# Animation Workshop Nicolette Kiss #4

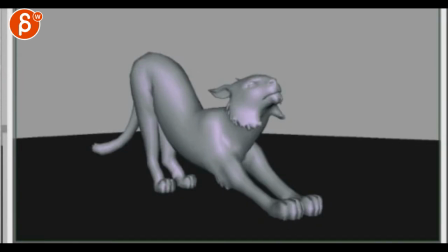0:04 Okay, so checking out those poses. I think those are all really really cool. I think the main thing would be twinning of legs and the rest I think is great. So even through here, I think there's something where you could potentially
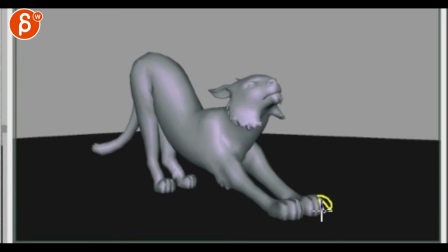0:19 rotate out one of the paws and I would splay out the, what's it called, the fingers, claws on the paws and the claws come out a little bit. So there's a bit more of a sense of a stretch and then getting maybe that one arm out so you have a bit more of an offset.
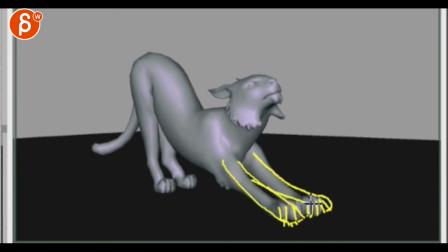0:39 So it feels like one goes out a bit more than the other. I think that will be... it's just that it's okay to have it here but even there you could have maybe this guy a bit more over there but it's not too bad.
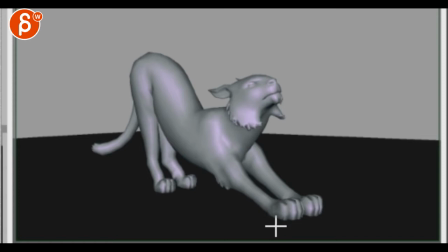0:55 To me, it's mostly the foreground legs that could be a bit moved out and spread out the claws, the fingers, the paws and everything. It could be something where your ear could be a bit higher and if you have facial stuff where it could kind of...
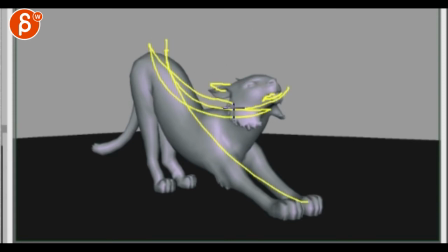1:16 You have this nice stretch and that could be kind of reflected in the head, just a little bit. And I wonder if there's anything you can do to bring down that shape into something like that.
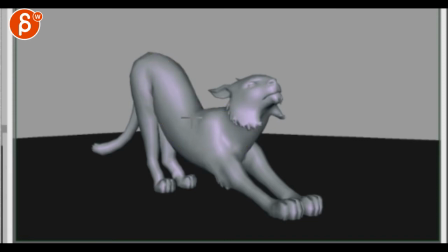1:31 It might be too cartoony to get it too nice and round, there's just something about this being a bit too angular.
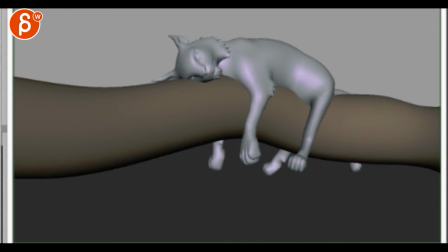1:42 And this one, you know what would be interesting for me, I would also have to look at reference, but like the main feeling was that the paw could be a bit lower with a slight out on the fingers as well just like just to emphasize that well he's so relaxed he's so tired
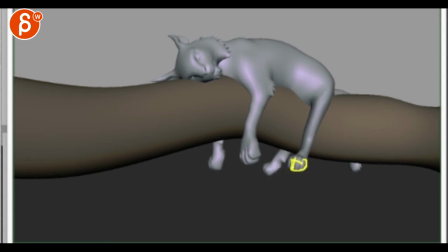2:01 that it's not so compact even though that might be real um and this coming up also takes away from the sleepiness so they might exaggerate and bring that paw down but then i would probably bring the knee you know ankle
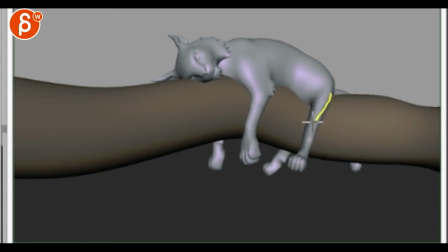2:17 thingy over this way so that there's a bit more a bit more of that and then the paw down here just because because it's angled towards us it makes it a very we don't see the bend
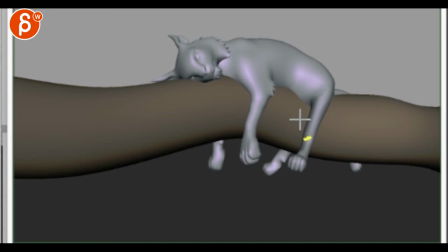2:30 it makes it for a very short leg you don't see where it bends here just do that something in one of the fingers again a bit bit more offset even through here maybe that toe thing it would be in a bit more to get that.
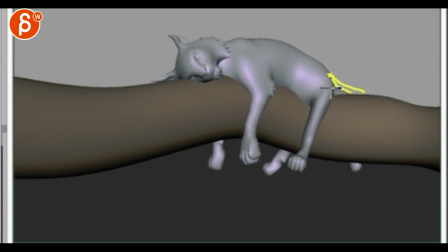2:47 I would probably cheat the tail shape to come into that so that it's not just out here and then a kink out through there. And just to exaggerate, again this might not be real, it could be interesting to see if just part of the tip will come down just to emphasize
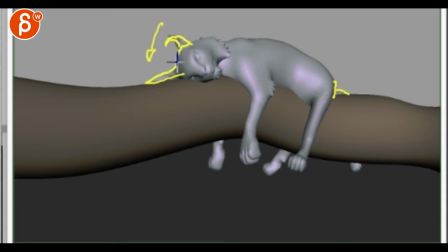3:07 the gravity and the sleepiness that everything pulls the guy down. Then you You could even experiment with the jaw opening a little bit, like that type of feel.
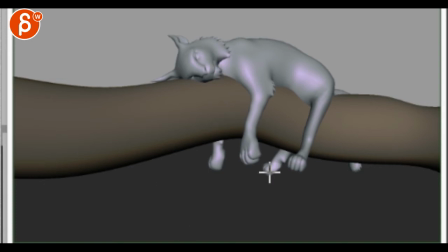3:22 But again, it depends on how cartoon you want to get and if that's too exaggerated, but it could be worth exploring.
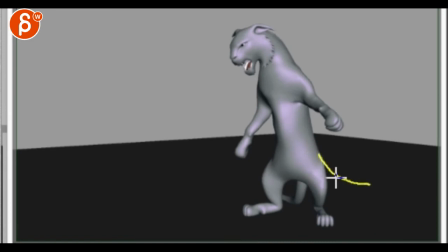3:29 This feels a bit where I feel like almost the tail could be out like that or at least out like that.
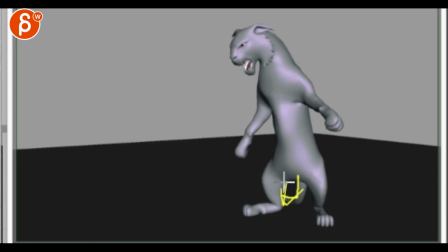3:36 There's something about it just being hidden and connecting with this that feels a bit weird. almost feel like for the action to get that that type of thing it's here I don't know if you can bring this lower into
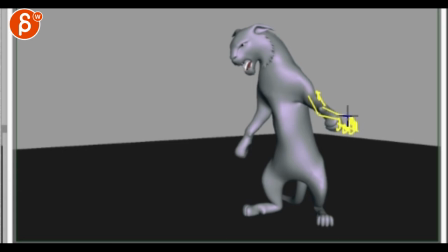3:53 something like that it's a bit more of a bend the same thing where it just feels it's so straight towards us if yeah if I do the squinty test it feels like very a very short arm to
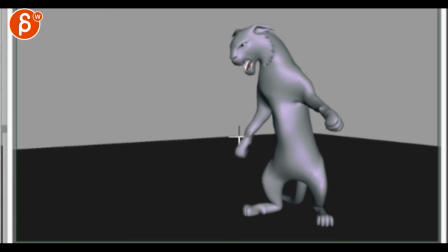4:07 a very human eye human eye pose and they might be doing this at one point to attack but there's something about this that is very odd. I'll probably bring out the ears just a bit more, just to accentuate like a spikiness to get to be a bit more aggressive.
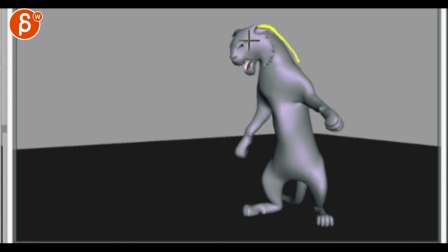4:24 Again, this might not be real, but this almost flows too much with the head, which gives it, to me, too much of a rounded face. I would accentuate that, maybe even if the tip is up like that, go down, but up at the tip. I would probably show more of the fingers like rotated either way or towards
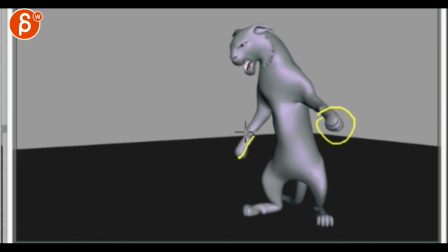4:43 us to see more something like this this feels a bit too profile too blocky
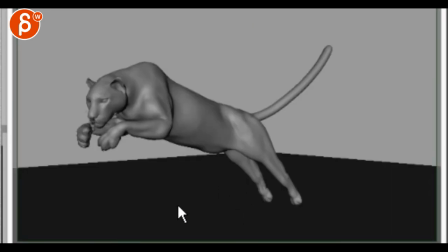4:51 switch this guy's cool really really neat shapes here in the muscles I think this all works pretty well the only thing would be like I
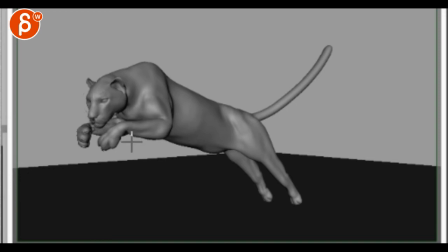5:06 like it I got compact and everything but the animator in me would say is there any way to bring this potentially a bit lower so that you have this and then so that you can bring this arm a bit lower so
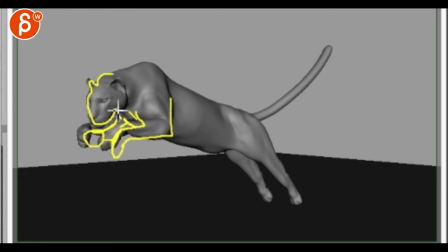5:25 that there is a separation between the head and that paw because here it starts to overlap you know if this is a photo then they were told to be okay. In animation we're always concerned about silhouettes, so in a way I say it would be cool to lower it, in a way I say, well,
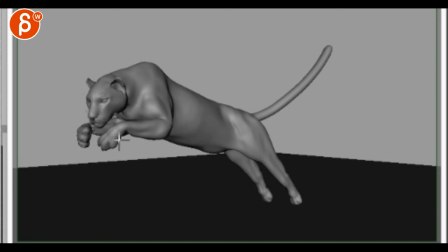5:44 this was for VFX, it might be more real to keep it overlapped like that, but just right now it feels like the part of the thumb or something connects with the jaw, creates a bit of a tangent, and this is a bit of a muddled silhouette for the overlap, but you know, so it depends on the colors, and it could work, but something to think about. Might be able to lower that arm.
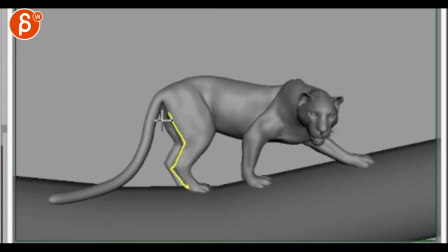6:03 Here, this really feels two twins. It's very, very, oops, my tool. So if there's anything, you know, potentially bringing that guy further back for a step or something. You know, that line is just different. This is super cool. All of that is nice.
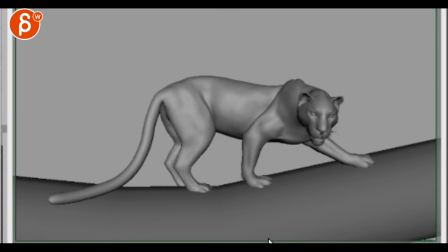6:22 I love all this. It's just the back legs are a bit funky. This is cool too. It's It's interesting. Such a nice model there. This gets definitely more cartoony here.
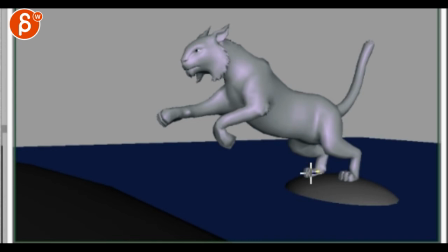6:39 For this one, I'm curious. Maybe you can bring that foot away from us, down that roll, so that there's a way to have the foot somewhere around here to get... Oops, sorry, my tool doesn't help.
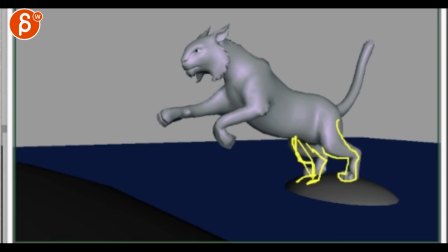6:57 Something like that again for silhouettes to separate out those legs so they're not connected and overlapping here. This kind of models the energy where you have kind of this block of geometry shapes and then you have the squinty test,
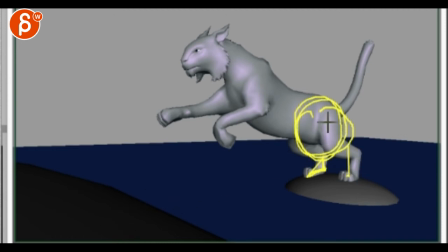7:12 I just see stumps coming out versus if you separate this you would have, you know, that would be a strong foundation for the guy to come out. yeah just a little bit of silhouette there and
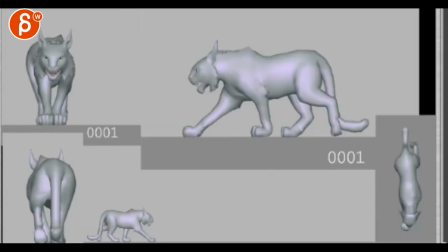7:33 then we're back to that and then I'm gonna hit